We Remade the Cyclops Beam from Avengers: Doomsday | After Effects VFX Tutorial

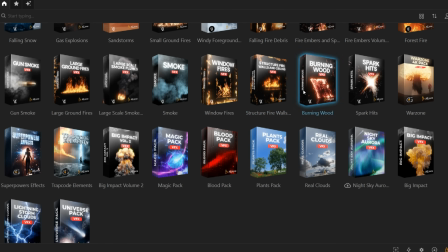4:05 Explosion, debris, particle, fog, fire, and we were able to find everything we needed and most in slow motion as well.
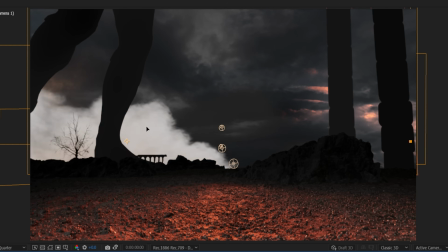4:12 So we'll place a lot of these beneath the Element 3D layers, just gradually building up each asset,
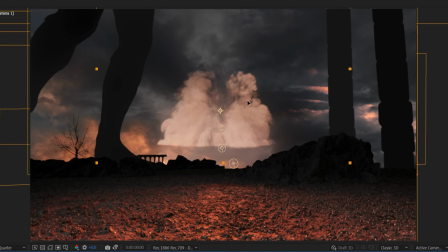4:18 sometimes changing color effects and syncing the timing to align for the first main explosion on the right,
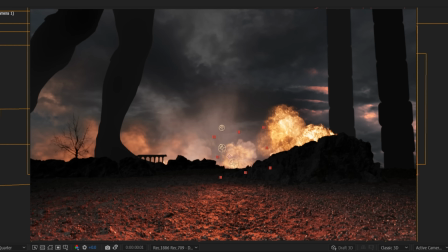4:25 then the second collection in the center behind Justin. Both have a lot of particles and small debris shooting up in different directions, so these assets in particular were very helpful.
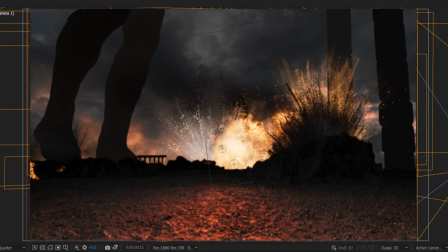4:35 We just layered them up and tinted some dark to make them look like ground dirt blasts instead of sparks.
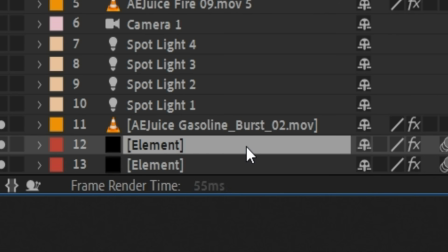4:41 For this fire, we wanted it placed between some of the Element 3D rocks, so we'll make a duplicate and use the world position pass to isolate behind these rocks,
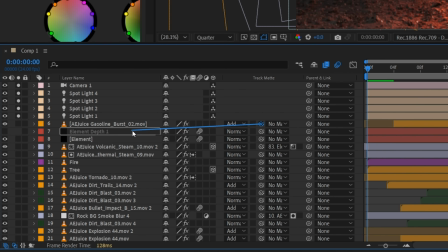4:50 placing the fire asset above and using the world pass as a lumimat.
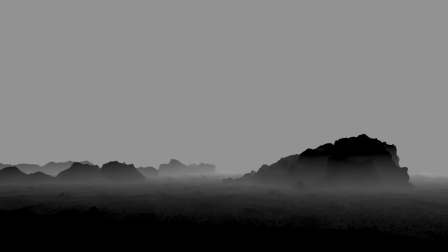4:54 We also made a few others to place atmospherics in different areas. Then we used a bunch of smoke and fog assets,
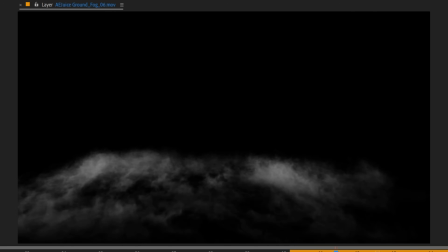5:00 including these cool ground ones, to fill our scene with atmosphere, building up between different layers for depth.
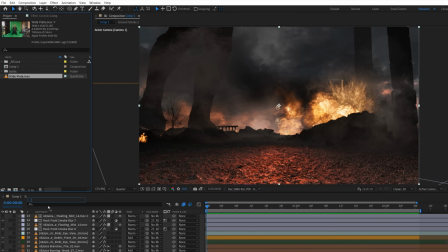5:05 Now we'll grab those shots we did of Justin here, then we'll drop him into the comp beneath the top atmosphere layers,
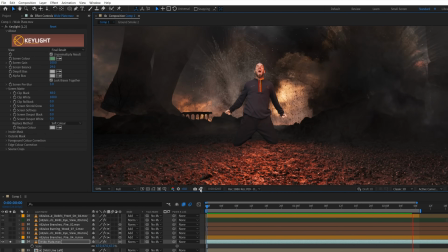5:11 roto and key, then make him a 3D layer and position him in the right location for the camera move.
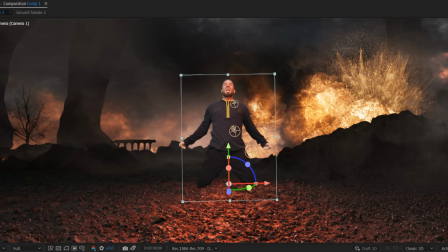5:16 We also liquefied the pose to feel more defiant and added some color and contrast to fit the scene,
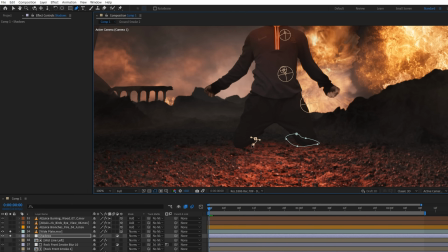5:22 and used an adjustment layer below to add fake shadows with feathered masks.
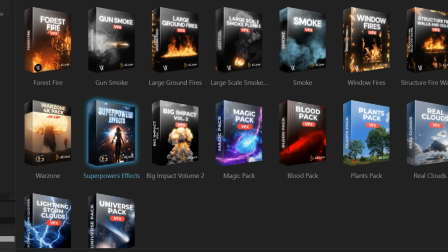5:26 For the laser vision, we found these portal tunnel assets in the Superpowers effects pack.
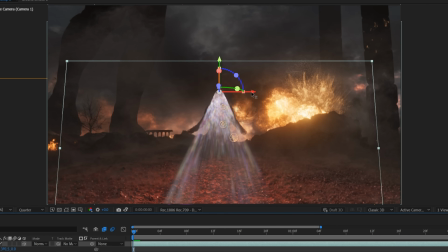5:31 We'll make this angled one a 3D layer, line it up with Justin, and speed it up twice as fast.
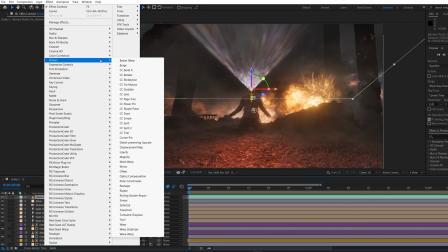5:36 For a more chaotic power vibe, we're going to use Turbulent Displace.
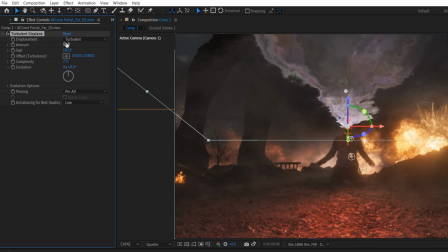5:42 We'll change some settings and keyframe the offset to move quickly like this here.
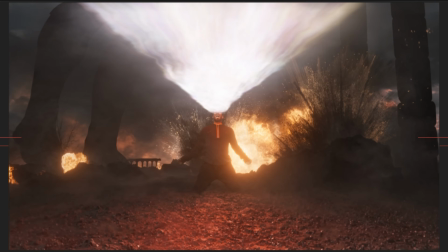5:46 We also used a number of duplicates, changing turbulence, contrast, and scale to closer match the original,
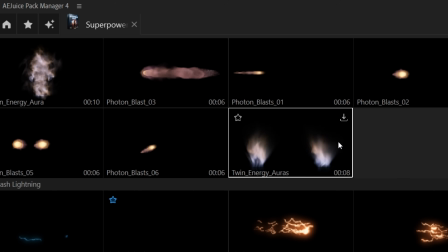5:52 and used this Twin Energy Auras asset copied to each side,
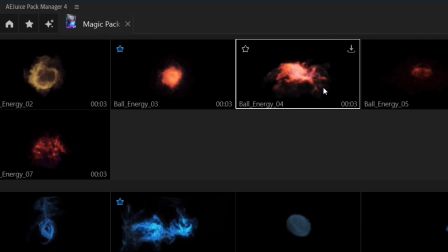5:56 this Rising Steam asset, and this Ball Energy asset from the Magic pack for an extra accent around the core.
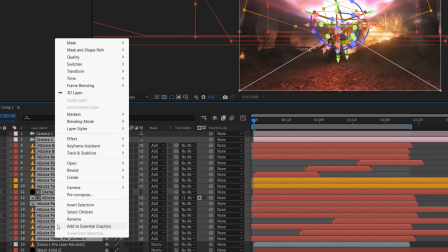6:02 We'll pre-compose with a copy of the camera and use a tint, a glow,
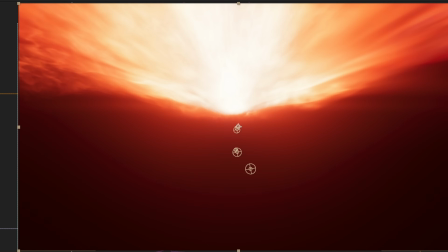6:06 and a curves to make it red and lower the blue to warm up the highlights, then set to add.
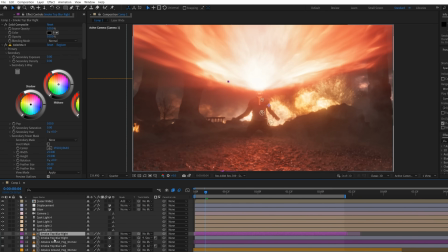6:12 We can use this for some displacement beneath and can also move a couple of the smoke layers above to tie it all into the scene.
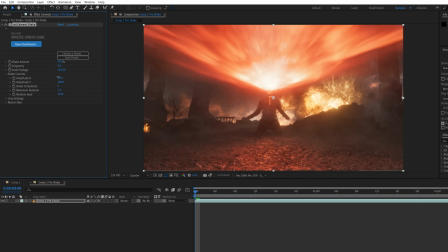6:19 Then we'll render this out and add a fast jittery camera shake.
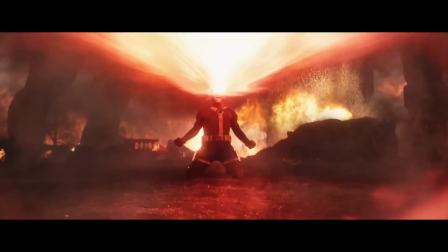6:22 The original shot has a lot of lens effects since it's facing a very bright object, and we have finally completed our new lens pack, which is perfect for this.
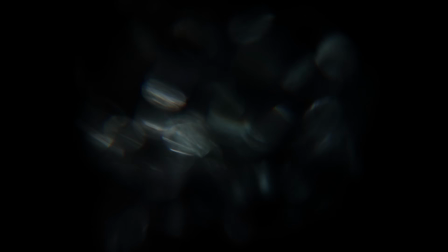6:31 It's filled with great assets like you see here for all kinds of compositing and uses.
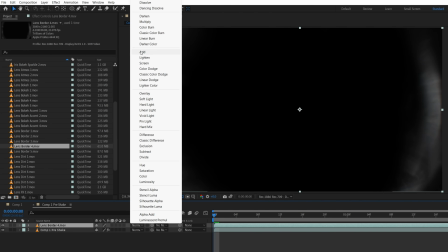6:36 We'll use some of the border assets first, just set to screen or add, and change the color and exposure to match the source.
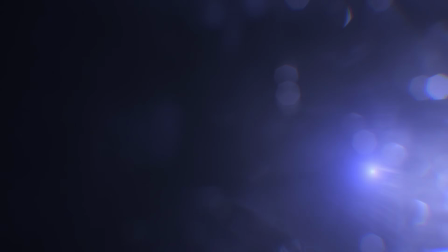6:42 Or if you have multiple or changing colors, you can use an adjustment layer with exposure and blur,
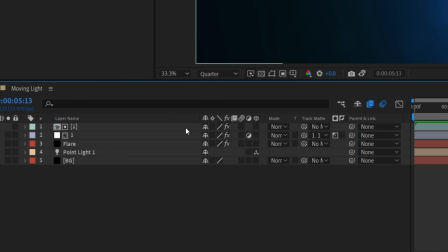6:47 then use the lens stock as a lumimat so that it keeps the source color
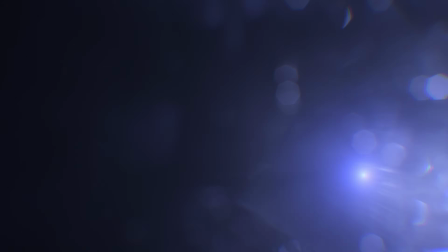6:52 and is reactive to location rather than needing keyframed masks.
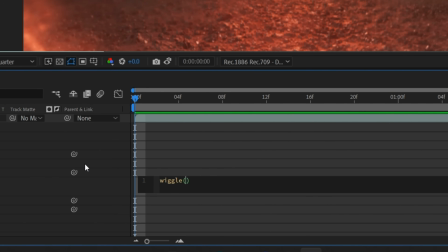6:56 For ours, we'll alt-click the exposure stopwatch and add a wiggle expression to have it flicker, and do the same with opacity as well.
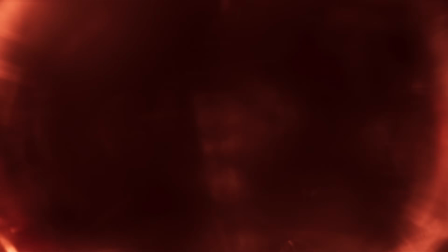7:03 Then we added some extra layers of lens effects, building it up to get this. If you're interested, you can get this from the link below.
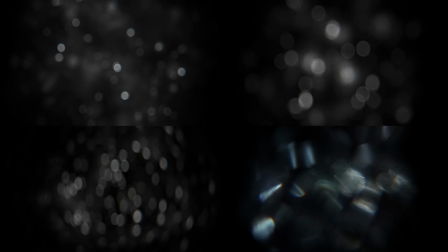7:10 It includes the lens borders, different animated and practical bokeh, lens dirt hits, and a variety of interesting styles and accents.
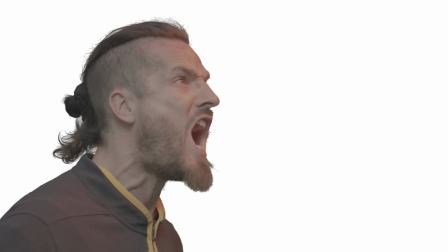7:18 For the profile shot, we went through a similar process again, keying Justin and building up a background with AE Juice assets,
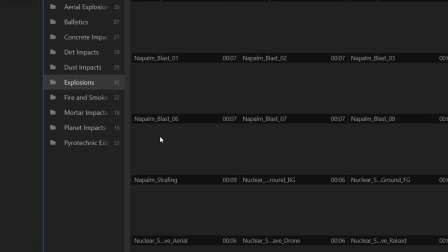7:24 including falling snow and fire debris tinted black for Ash, and these napalm blasts and Molotov cocktail assets for the sudden explosion behind him.
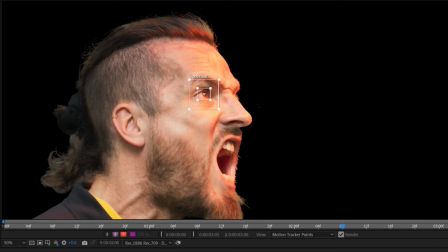7:32 We then knocked this all out of focus and have it tracked to the camera move. We also tracked his eye and added a red tinted exposure masked to his face to enhance the red practical light,
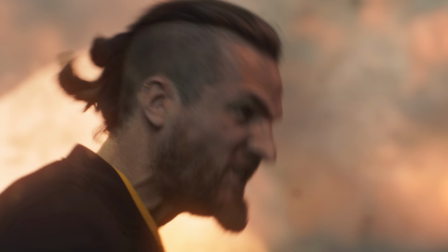7:41 as well as a couple of frames with a masked exposure to brighten the iris.
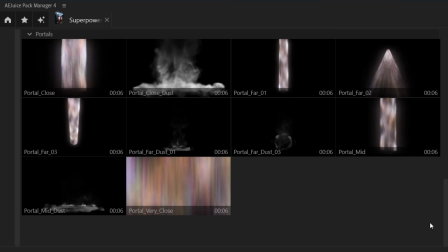7:45 For the laser vision, we again used duplicates of the portal assets, some using the power pin tool to squeeze the perspective, and added a contrast and blur to get these strands of light. We also added this flickering flare over the light, which helped blend the laser origin point.
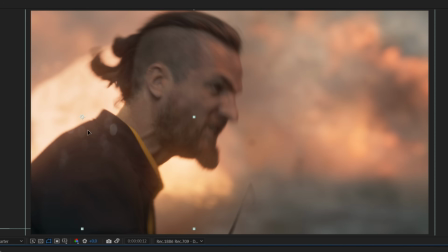7:59 Once again, we used displacement below, added a camera shake, and used some more assets from our lens kit, including these bokeh and practical lens effects for texture.
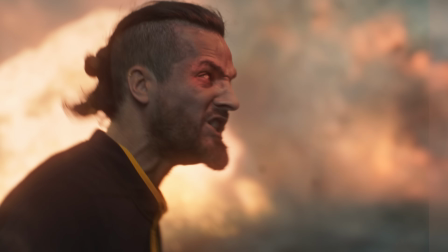8:08 But to finish this off, we added a final grade, giving us this.